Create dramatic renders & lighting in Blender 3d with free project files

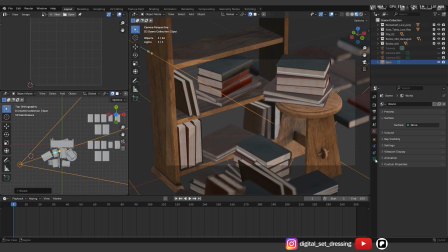[4:12]
You can see the spot has a very wide cone that I am not going to want. This spot is going to be the hard spot, hard directional light. So let's just call it key.
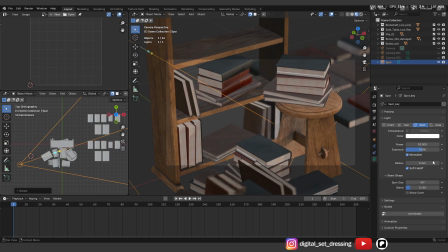[4:24]
Then a couple of things to notice that we're going to be working with is the power, the radius, the blend, and the spot size. The power is obviously the intensity. The radius controls the softness or hardness of the shadows.
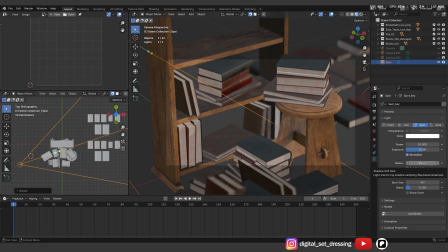[4:39]
If the radius is 0, the shadows is hard. If the radius goes bigger, the shadows go softer. The spot size, that's self-explanatory. And the blend is just the fade between the inner and outer cone of the spot.
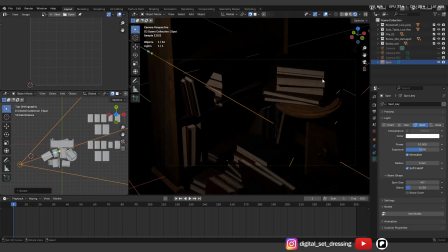[4:55]
So let's go and hit Z, get this into rendered view. That gives us an idea where we are. Directionality is good. I can see that by the shadows and the light areas. The light areas are light. The areas that I want to be light are light, but the intensity is very low.
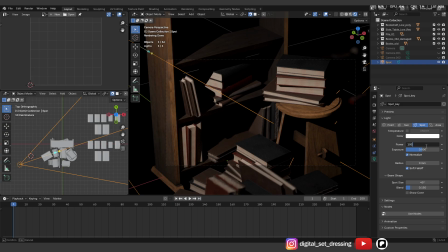[5:12]
So let's up the intensity. Double that. Now the intensity is good, but the cone is too wide.
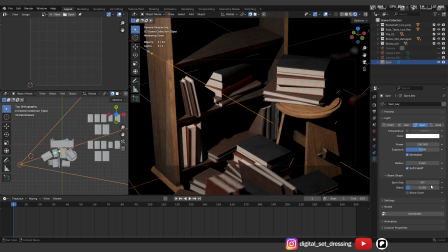[5:20]
Let's bring the cone in.
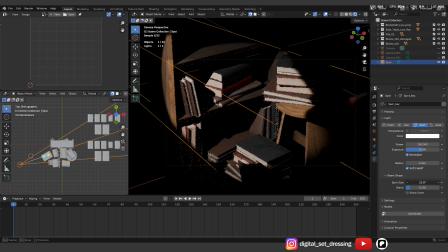[5:25]
So that is more or less the area that I want to contain in terms of lighting.
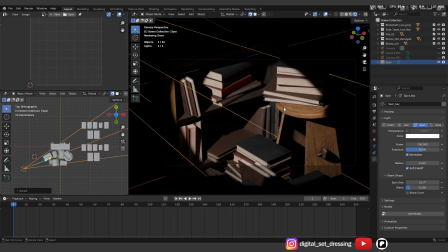[5:34]
So now I know this area will be very nice, very high contrast. So I'm quite happy with that. I might want to soften some of these shadows a little bit. And as I said, to do that, I would need to push up the radius a little bit.
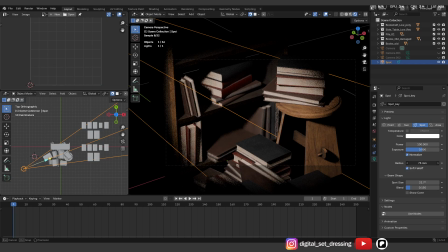[5:52]
So maybe even you can see there, see how that softened. Hard radius shadows, softer shadows. I wanted a little bit in between.
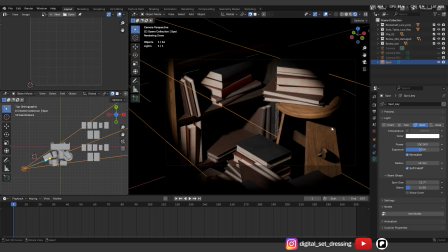[6:07]
Maybe something like that. So that is my key light sorted. Now for the key light, I want to simulate leaves coming or the sun coming through a tree outside. There's maybe a window here and the sun is coming from that direction. To do that, I would have to use the nodes for that light.
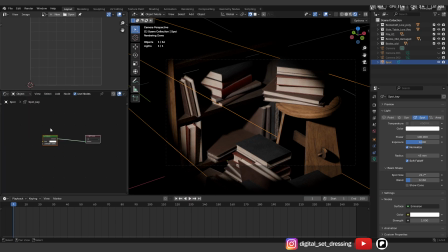[6:26]
So with that nodes activated, I can come into my shader editor and I will see the emission node.
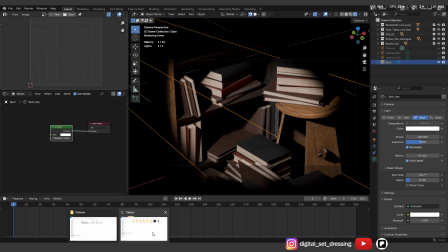[6:35]
So on that emission node, I'm going to put a
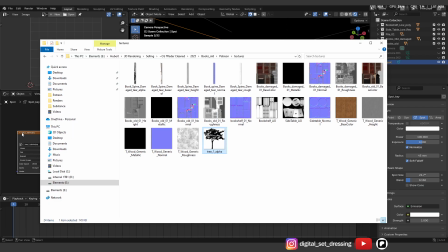[6:39]
alpha of a tree just to tell the light where to shine and where not to shine.
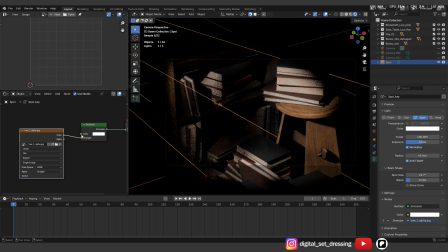[6:45]
So that color, I'm going to hook up to the strength. The black areas is not going to emit any light. So now I can see something happened here, but it's not very clear. So if I just test that radius, if I bring it all the way down, then I can see the map, which is exactly what I want.
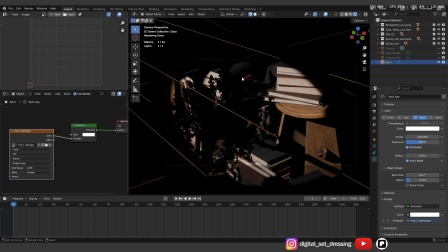[7:03]
So I can see the tree is kind of falling there. I might want to move it over here because then it can create a shadow down here onto this and down here there. That would give me more shape in terms of 3D. So I'm just going to make a 3D viewport there, get into my top view,
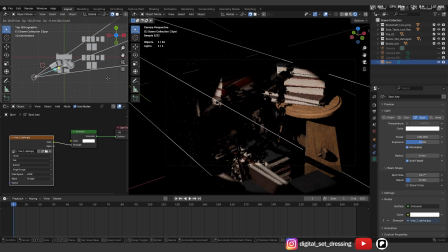[7:20]
and then bring the light a little bit forward, like that almost, and maybe a little bit up.
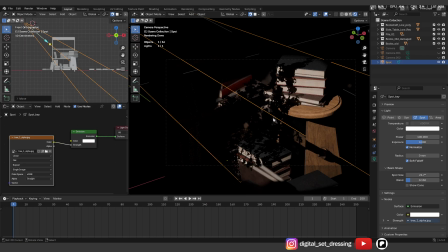[7:32]
So now it's casting shadows on multiple surfaces and it's creating a lot of, I think, almost a little bit of a 3D look. So
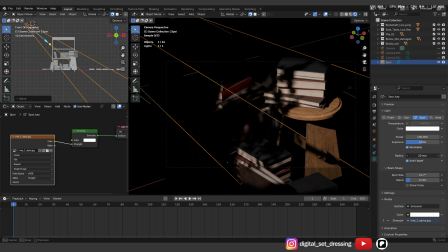[7:45]
that is more or less what I want. So if I push the radius up now, it'll soften that a little bit, like you see in real life. So it's creating these very hard contrasty patches.
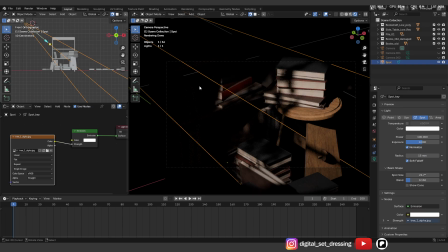[8:02]
Settle for about 15 and then create the second spot. So to create the second spot, I'm just going to shift D, duplicate this one and call it fill, but then I don't want a stencil on that one.